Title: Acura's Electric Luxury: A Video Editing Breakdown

Today we're going to be doing an editing breakdown of Acura's new commercial for their electric vehicle. Dope. What's poppin', everybody? My name is Danny Matthews, and today we're going to throw this video into Adobe Premiere, break this thing up, and really just go into the editing of what's happening in this commercial. And first of all, I'm going to go ahead and show you the video right now.
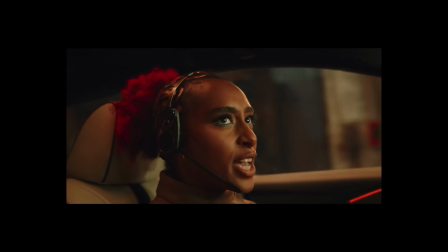(0:26) Game on.
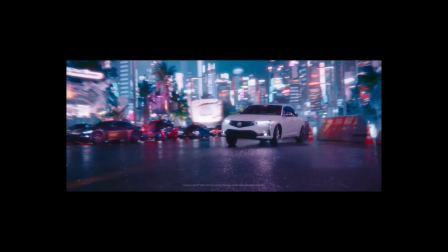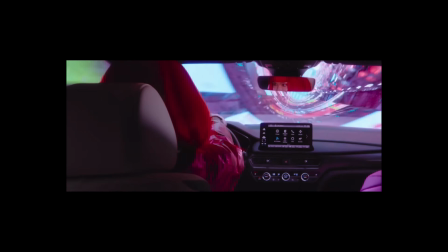(0:35) See ya.
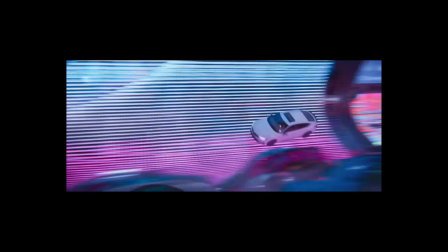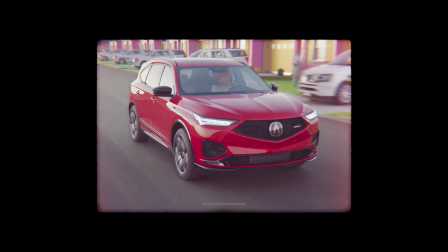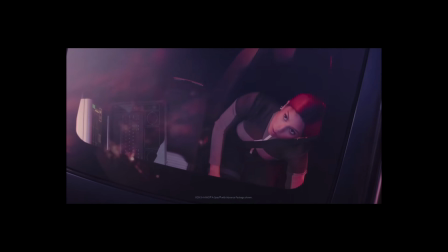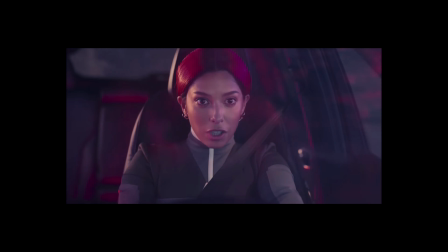(0:52) Permission to launch.
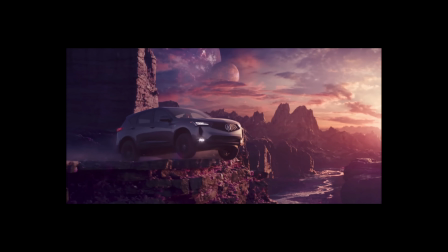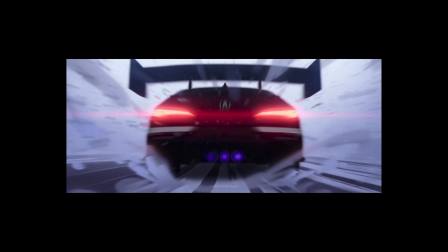(1:00) Bend with the wind. Almost there.
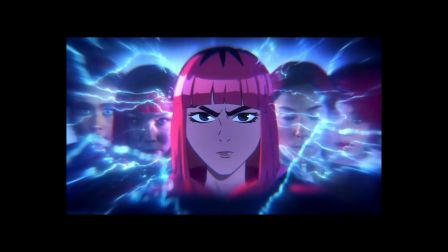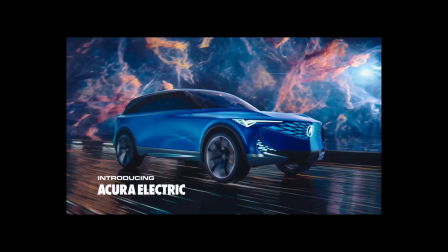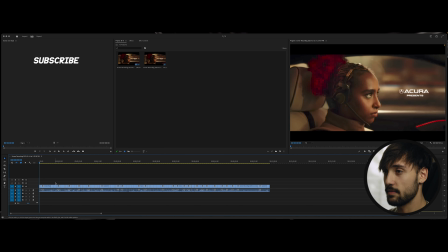(1:19)
And now that you've seen the video, we're going to go ahead and jump into Adobe Premiere. Now that we're in Adobe Premiere, we have this edit, and I went ahead and just cut this apart. And this is actually very simple editing that's happening in here. It just looks very complicated because of the design that they threw over top of it.
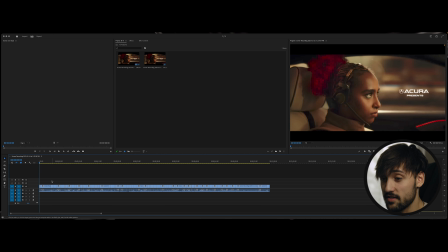(1:35)
Now, I'm going to go through this pretty quick because I already recorded this before and I actually screwed it up, and it took me about 15 minutes. So I want to cut it down, that way I can get more information in and that you guys can learn quicker. If you need to stop, just go ahead and stop the video and whatnot, but we're going to go ahead and jump into this. So first things first here, I want to talk about one thing that you want to keep in mind through this whole edit is the sound design.
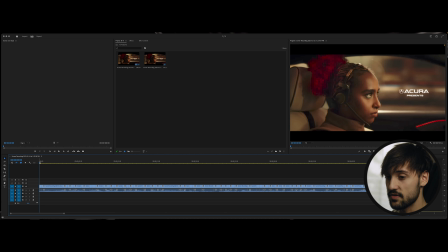(1:54)
The sound design sells this thing 100% more. I mean, it's already an amazing visual to watch and it sells it already just watching it, but if the audio wasn't there, there's a whole nother layer that we're just not even taking advantage of.
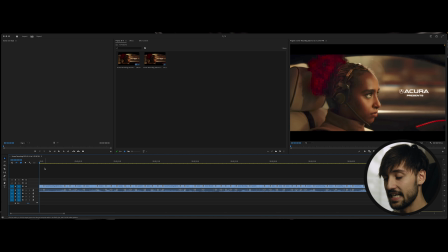(2:07)
So the reason we want to have great sound design in our edits is because it is another sense that our brain has to understand the physical. So if we're seeing something and then we're hearing it as well and they actually correspond correctly, then it's going to be more believable in the physical.
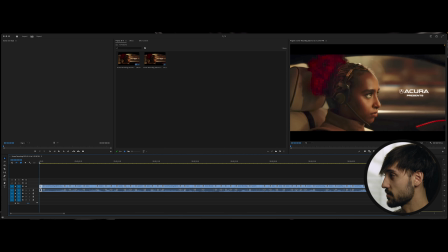(2:22)
So jumping into this, let's go ahead and just watch through here. So we see that we have this clip jumping into this whole scene. We have on my timeline, you can actually see this is one of the longer clips that we have, but because of the whole pacing of this, we see we have quick cut, quick cut, right on through just all of these clips. And this one's the longest one, but if you watch it, you don't feel that way.
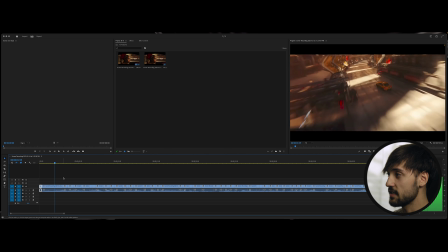(2:45)
So if we go back through and we watch this, we can see that there is a lot of energy in this clip.
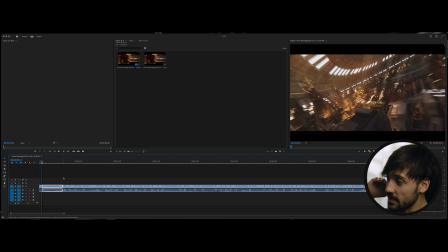(2:49)
It is moving fast. We are moving into a car that's moving. So because it has that energy, you're able to use longer clip. Now that's what you want to be able to use, is a variety of clips. You can have longer clips if they're faster paced in a fast paced edit, and vice versa.
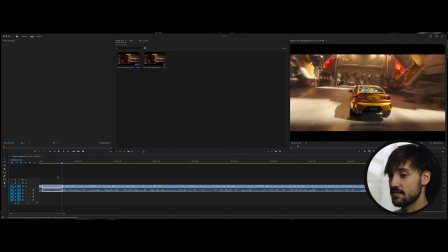(3:06)
Going through this again, just going in, we are going into the car and understanding the setting a little bit, and seeing the car, we see what kind of car it is.
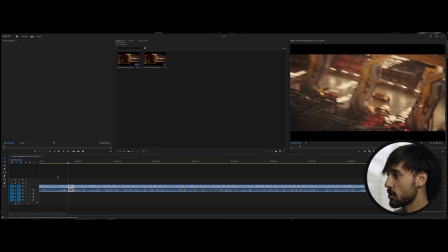(3:14)
It's a Type S. This is the Acura Type S that they have. And going through again, we're seeing where the whole location is of things.
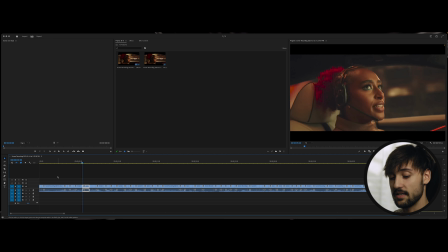(3:21)
She says game on, and that means like, hey, we're about to roll through this. So we in our mind, as a customer and a consumer, we're watching this going, all right, something's about to happen. So she says game on. This is when she grabs her steering wheel, she tightens it with her racing gloves, and then hits on the gas.
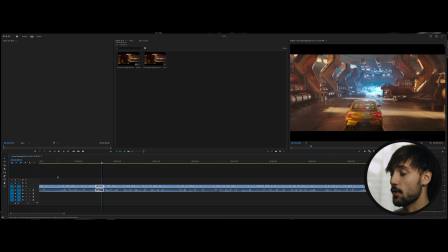(3:37)
And now we're going through this portal thing, where this is the whole concept of this video, is jumping through a portal.
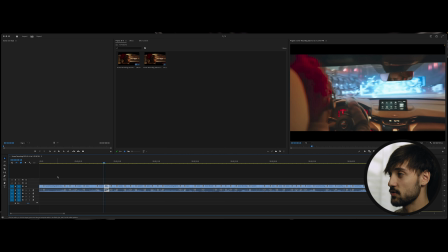(3:43)
Here we go, we're coming through the portal. This is another thing to really keep in notice as an editor. We can see right here that she is starting to turn her wheel, and we are already in motion to start drifting.
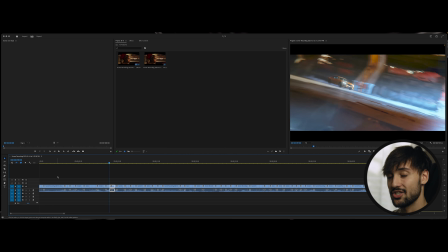(3:55)
This next clip is the cars already drifting. We need to make sure as an editor that we have these cohesive moments, that we're going from one clip to another to keep the story cohesive.
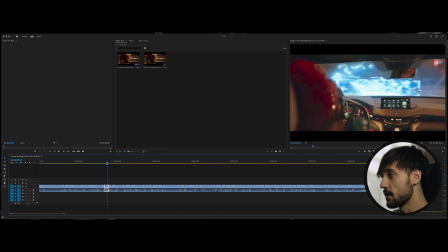(4:07)
To keep the story cohesive, we do these things where she's already turned the wheel and the car is already turning. So now it's all one understanding and motion of the mind of what's happening.
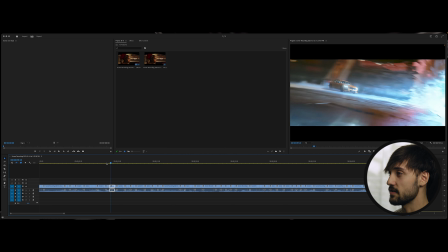(4:16)
Now we're going to jump into this first transition that we're going to see. We see our letter box actually closing in on us. So it's coming on the top and the bottom. It's becoming a more cinematic visual as our mind will understand it.
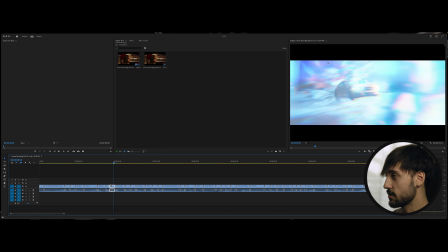(4:27)
So now we're coming into the first transition, and it's just a simple match cut.
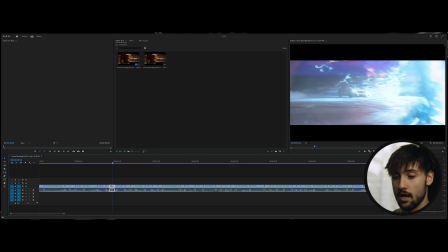(4:31)
And what I mean by a simple match cut is, a match cut is where one object on a screen is viewed in the same exact location on the next screen,
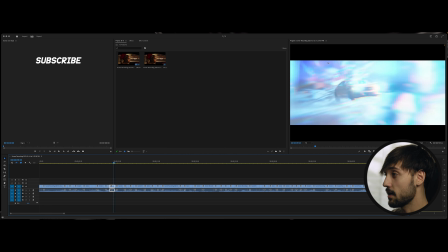(4:39)
or it has that continuous motion where it has right here, drifting across the screen. And to mask all of that and why it looks so complex is we have this CGI visual effects we have this portal that we're going through,
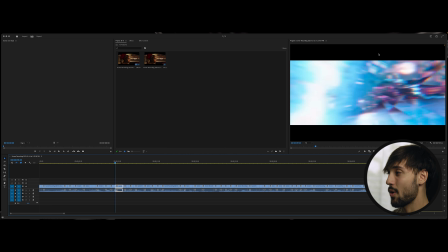(4:53)
and it's right in the middle of the screen, and it covers the cut. Have the cut totally covered, and bam, we are now in a new location.
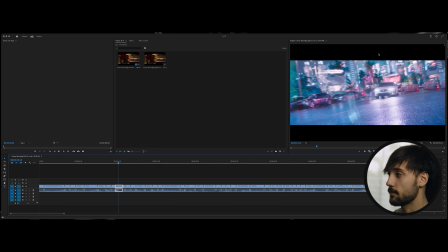(5:01)
The color grade is completely different, and we are drifting in the car.
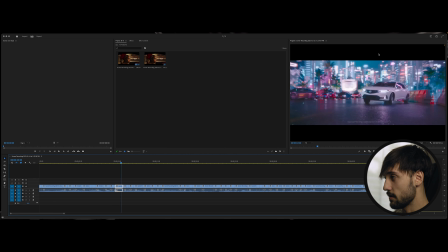(5:06)
So we have our new car here that's white, and it's mid drifting.
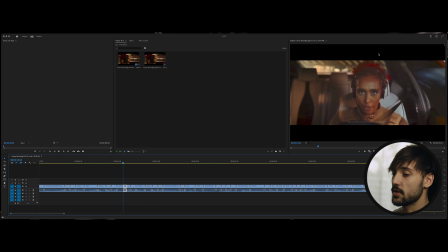(5:10)
And now this actually, in our minds, it makes sense, but going back through the edit, you'll understand. But seeing that this is going back into the first car that they had, and now we're going into the second car, and it actually changes the person.
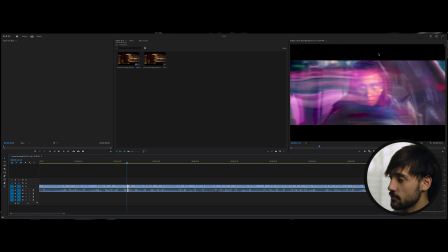(5:25)
Changes the person, changes the car, and we can see that the cut is right through here, that we're doing again another match cut. But because it's being whooshed away by the audio and by the visual effects happening here, it looks extremely seamless.
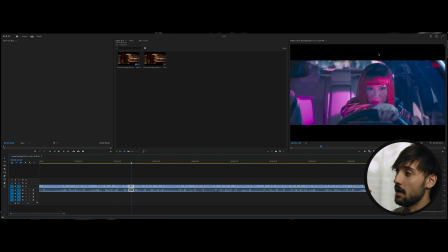(5:40)
And another thing to keep in mind when you're doing match cuts is to keep the object pretty much exactly the same size if you can.
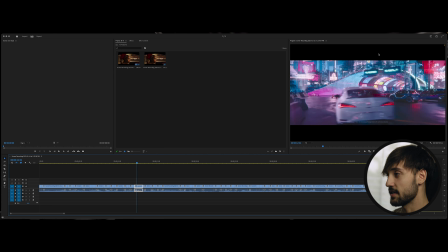(5:46)
These are definitely planned out things, but sometimes you can find it by accident if you're doing a video. But for commercials, these are all totally planned out.
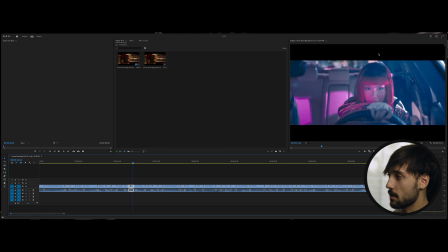(5:52)
So coming in here, another cool thing that we see is that she starts drifting her car again, and we can see right here she's doing the same thing.
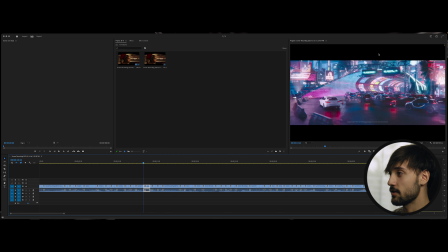(6:01)
So again, fluent of the story. Very important that you keep in mind as an editor. You are in control of the fluidity of the video and the story being cohesive.
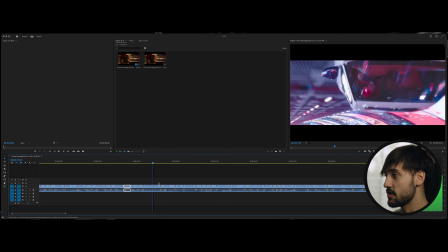(6:10)
Jumping through here, just kind of driving through, again, establishing location. This is fast paced, we're moving, we got music, bam.
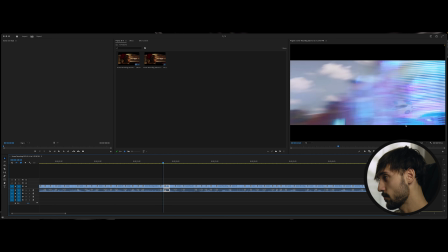(6:16)
Next, edit right here. We can see right here the car is going through the portal, and because the car is coming down the like cylinder that's driving through and going through this portal, we have this clip now coming in and merging with the next clip, kind of just thrown over.
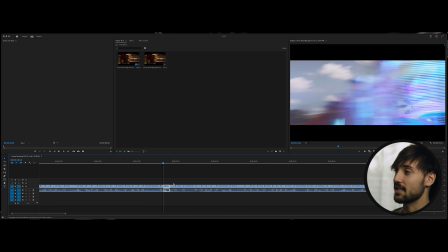(6:31)
It's kind of a wipe effect. I don't really know exactly what they would do. There's a million different ways you could do something like this. And then going through, the car goes through the garage, and it goes in the same exact motion.
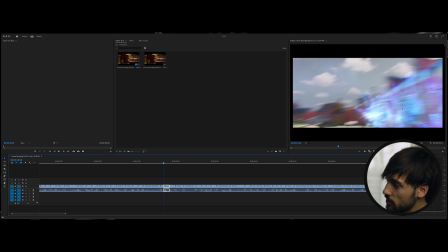(6:44)
If you see, it comes right through here, and it will line up right where the garage entrance is.
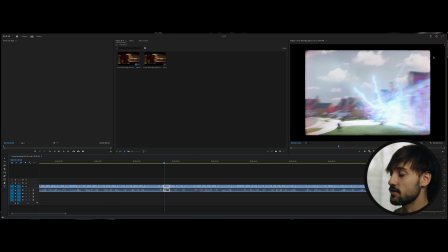(6:49)
And again, we see the letterbox change. You can use letterboxes to your advantage to change the time and understanding what's happening. And that's how we have so much stylistic difference in this video, and it's very engaging and very interesting because we're jumping through time. So we come through here and we can see that we have this kind of fading the car in,
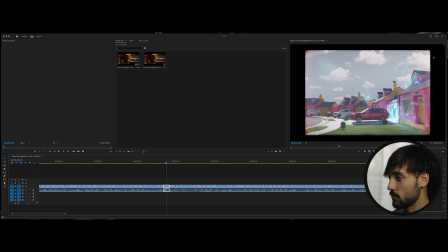(7:08)
probably shot on two different shots, one with a clean palette and then one shot with the car, and kind of just faded the car in.
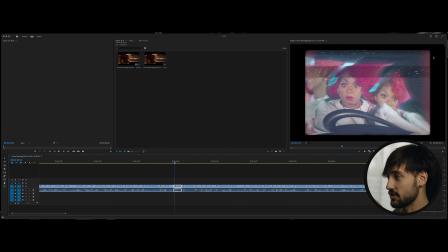(7:16)
Coming into here, again, we do this match transition, match cut, where we have this switching into another character,
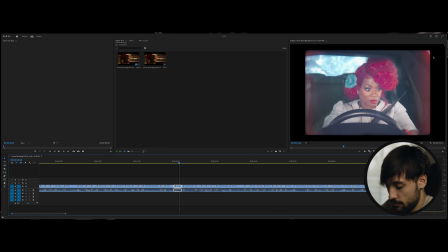(7:24)
and we can see that the time warp kind of like brings it all in together with the different characters around her.
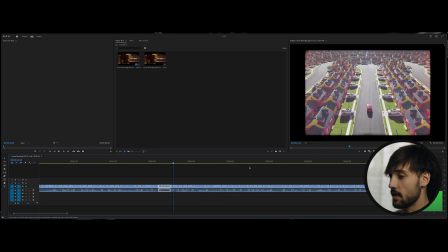(7:30)
And now we go ahead and we continue on, and we can see here, and we notice the sound again.
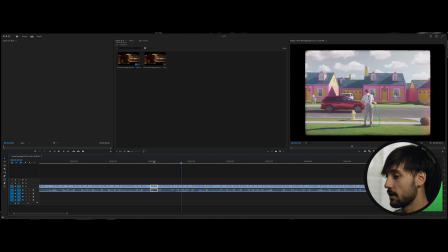(7:35)
We just have like birds, car driving, nothing really much to it, just sound effects of around what's going on.
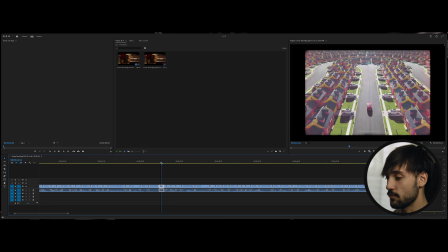(7:43)
So we kind of give the customer a moment to breathe through this and understand the time and what's going on.
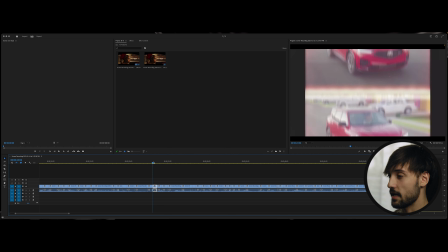(7:49)
And we can see we have these cool cuts right here where we can use a letterbox to
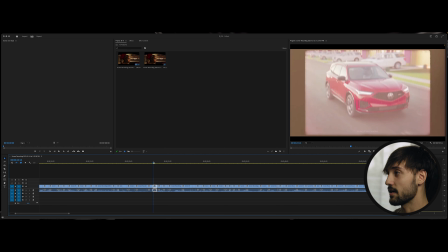(7:55)
actually make a transition by spinning it down like a film camera and cutting to a next clip.
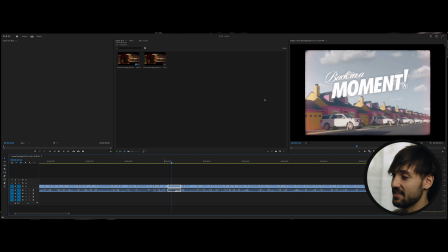(8:01)
Back in a moment, and we can see they do like a little cool thing with the Acura. We really want to make sure that we're using text effectively in these videos, and that matches what's going on, and it's cohesive and it looks.